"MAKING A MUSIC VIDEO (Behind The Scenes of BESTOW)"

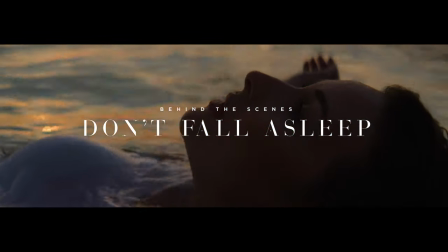Hey, I'm Ryan Freeman. And I'm Ashley Freeman. And we are Bestow.
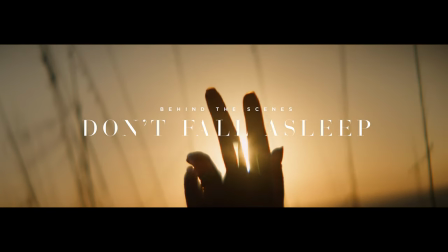We thought it'd be cool to capture the making of the music video for our debut single, Don't Fall Asleep.
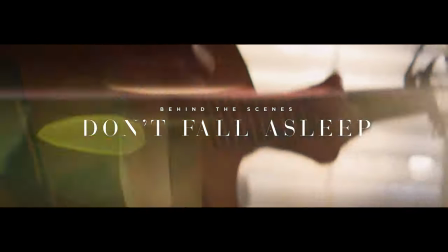We wanted to provide a little commentary and share our creative process with you. I directed and filmed the video with some help from my brother, Nick Freeman.
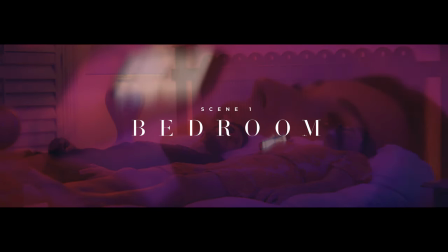So we live in Toronto, but we were lucky enough to film in Florida on the Gulf Coast. So scene one is the bedroom scene.
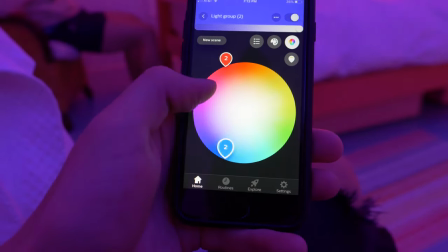We used social media color hues in the lighting to represent technology. and how you can get caught up in it.
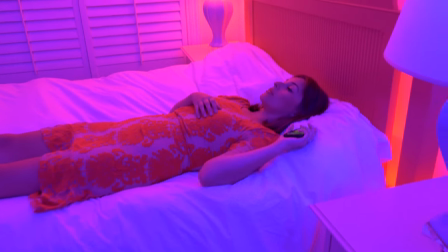My favorite part from this scene was actually an idea that Ryan had while we
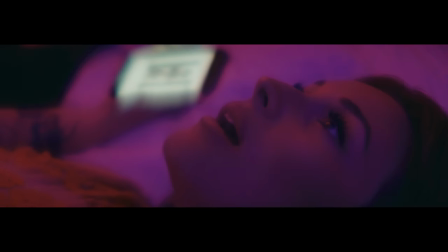were filming on set to have the screen on the phone scrolling instead of stagnant.
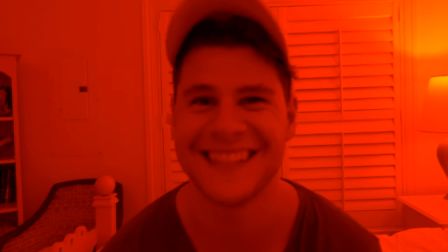That drives the message home and I think it looks really cool. So scene two is the underwater filming.
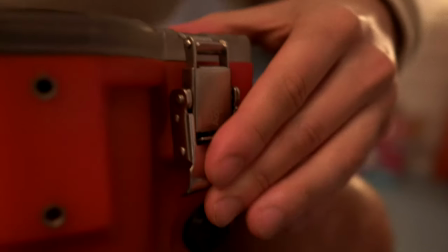Nick did a really great job filming underwater. We could really create something cool that would resemble that.
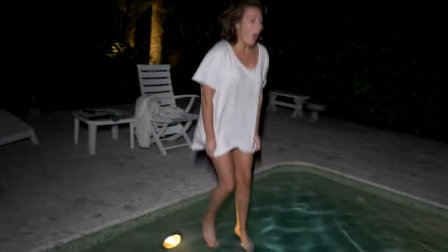That idea of kind of being like drowned by social media and technology and how we can kind of just be caught up in our own little world.
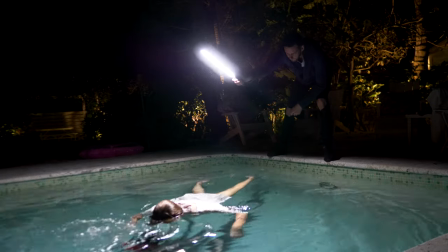So this is something that we call a happy accident where it actually turned out much, much better and more interesting than we even anticipated.
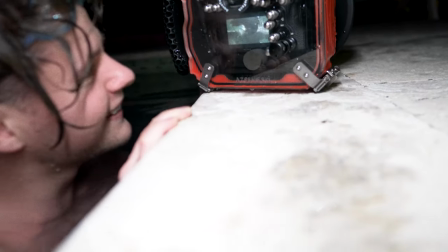And I'd say we got pretty lucky. I don't know how they did it. I couldn't stay under the water for more than two seconds.
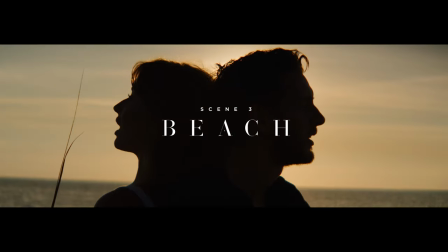Scene three is the beach scene and this is where we spent most of the time filming. This is when we went from underwater to out of water.
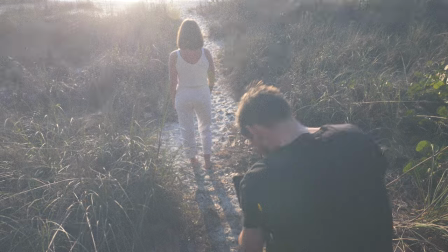It's definitely the most positive part of the music video.
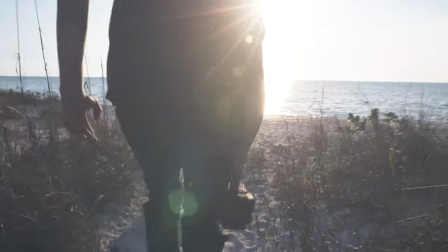So we made sure to film during sunset so we'd have a nice golden glow and lots of very, very pretty lens flares.
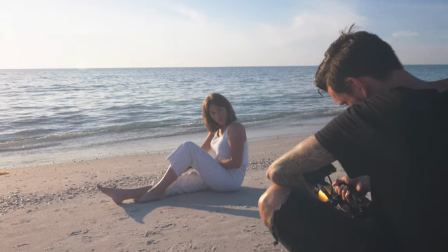This scene was a lot of fun to film for me. I really just let the creative process take hold and I didn't really have a lot of specific shots in mind.
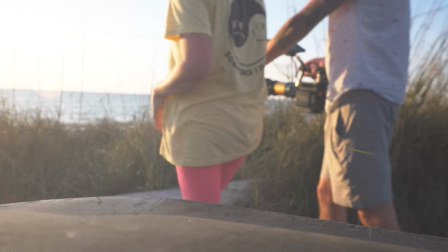We kind of just showed up on the beach and started rolling. It was a ton of fun.
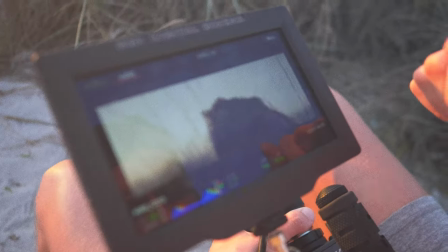The hazer set off the smoke alarm and let's just say maybe the fire department showed up at our front door.
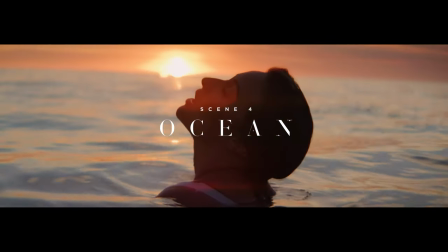And finally we have the ocean scene. I might be a little biased, but I think Ashley looks gorgeous
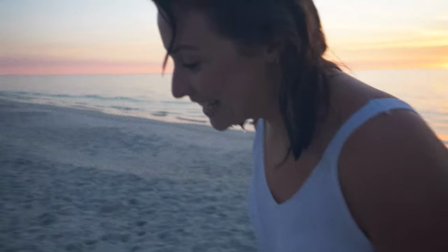The sunset was amazing it was perfect timing Ryan said we wouldn't get that again and he was great so I had to just do it
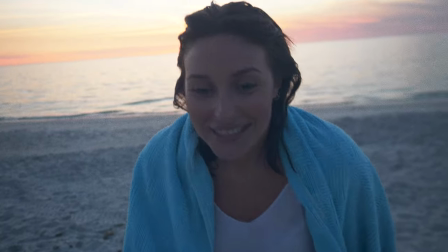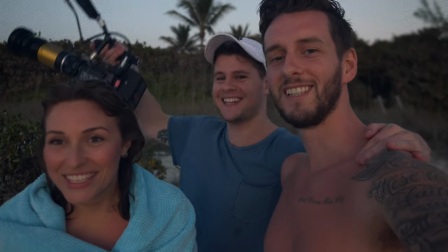Bring it in That was it sunset. It's a wrap in the water shoot, we are done. Woo! Woo! We are bestowing, thank you so much for watching. If you haven't yet seen the full music video, we will have it linked down below in the description box.